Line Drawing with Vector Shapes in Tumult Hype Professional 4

In this video, we're going to talk about line animations.
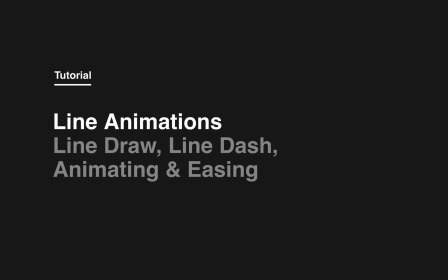So a line animation is the animation of a border going around a vector shape.
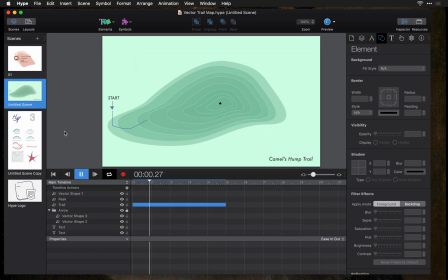You can create some pretty interesting effects with this. Here's one example of a trail going from the start point to the end point.
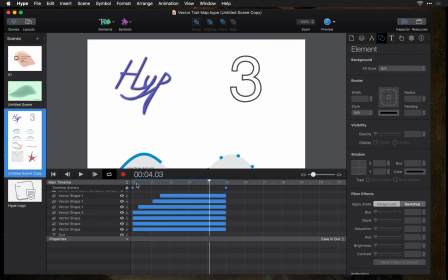You can create a lot of interesting vector shapes, and knowing that you can animate that border moving from the start point to the end point can result in some really interesting designs. So here's some text and here's a number building from the start point of the vector shape to the end point.
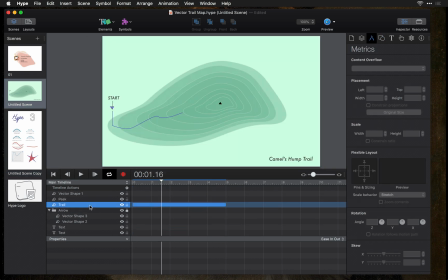So how does this work? So let's start back at this element and remove the animation. When you have a vector shape selected, you have the option here for line draw.
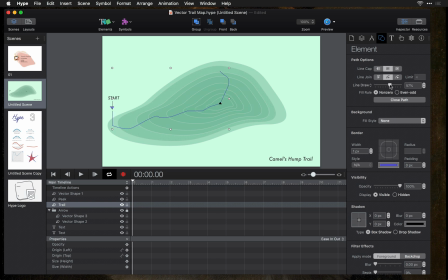You can set an arbitrary value here from 0 to 100%, or you can animate it. Let's show you how to animate. So we're going to start at 0%, hit the record button, go forward 5 seconds, and then adjust the line draw percentage to 100%.
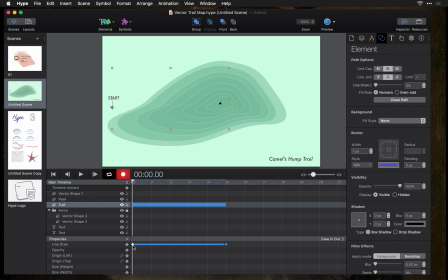And this automatically creates your keyframes here, where this keyframe represents 0% and this represents 100. And it uses the default easing transition, which is ease in out.
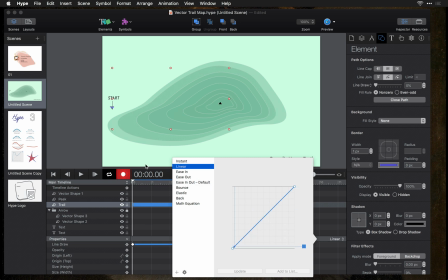We can change this to linear so that it more closely reflects the walking speed that you would want to represent here.
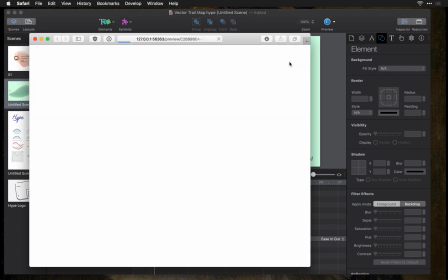So that's it. And when you preview this, you get the animation of your vector shape.
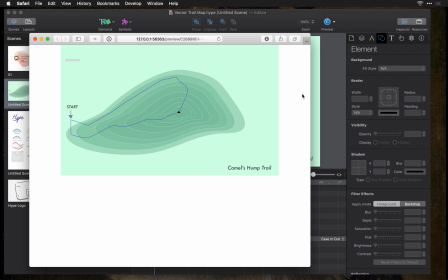And it looks very smooth because it's a SVG, a scalable vector graphic.
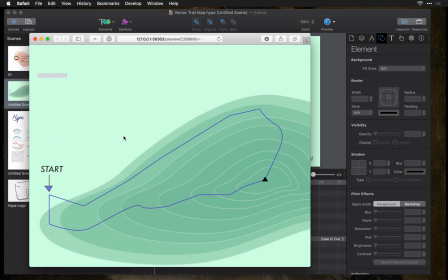When you zoom in, your vector shape will be very sharp.
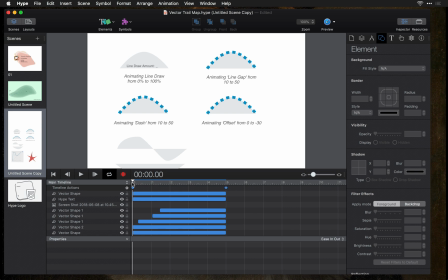There's a few other options you have available to you when you're animating a stroke on a vector. So this top area represents the line draw going from 0 to 100,
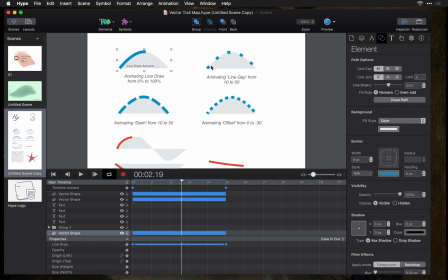but you can also animate the distance between a line dash. And the way you do that is, instead of having line draw selected, you select this drop-down and change that to dash.
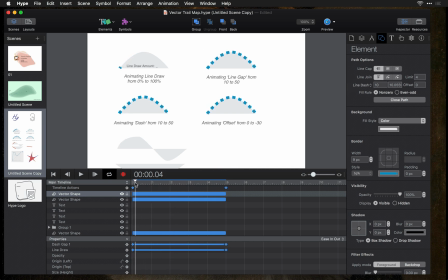So in this document, which you can download in the description of this video, it shows off that line dash feature. Now that replaces any line draw setting, so when you switch over to line dash, your line draw will no longer work.
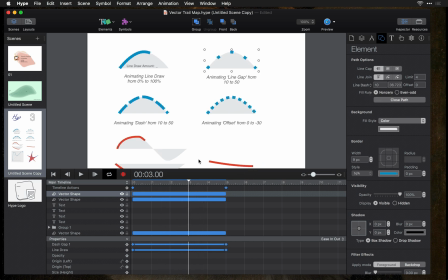What this shows is the animation of the gap between the dashes animating from 10 to 50. You can also change the actual length of the dashes, and this one shows 10 to 50.
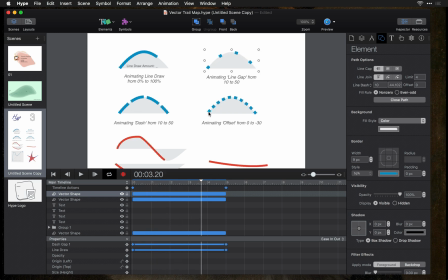And then you can also change the offset, and that's sort of the starting point of your line dash animation. It sort of goes backwards for this. If you animate from 0 to negative 30, it changes that starting point position from 0 to negative 30.
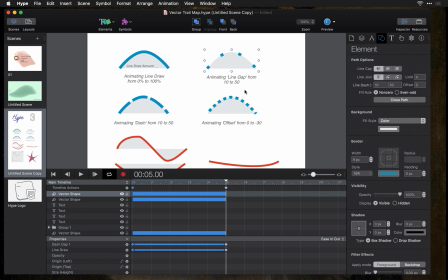And these measurements are all in pixels, so if you want a 50 pixel line gap, you would just insert 50 in this second box.
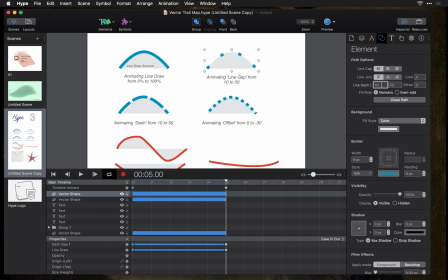So this is your line dash value, this is your line gap value, and this is your offset.
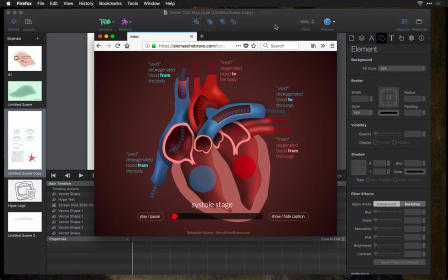Here's a complex line dash animation created by Sebastian Aubrey to show the movement of blood through the heart. So in this animation, he's created vectors that draw simple lines,
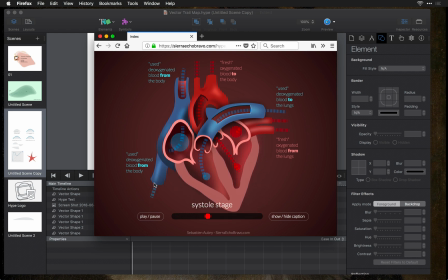and by placing them behind other objects, he can show the flow of blood going into the heart. Now what he's doing here is animating the offset, so that makes it appear as though the line dash is moving from one direction to the other.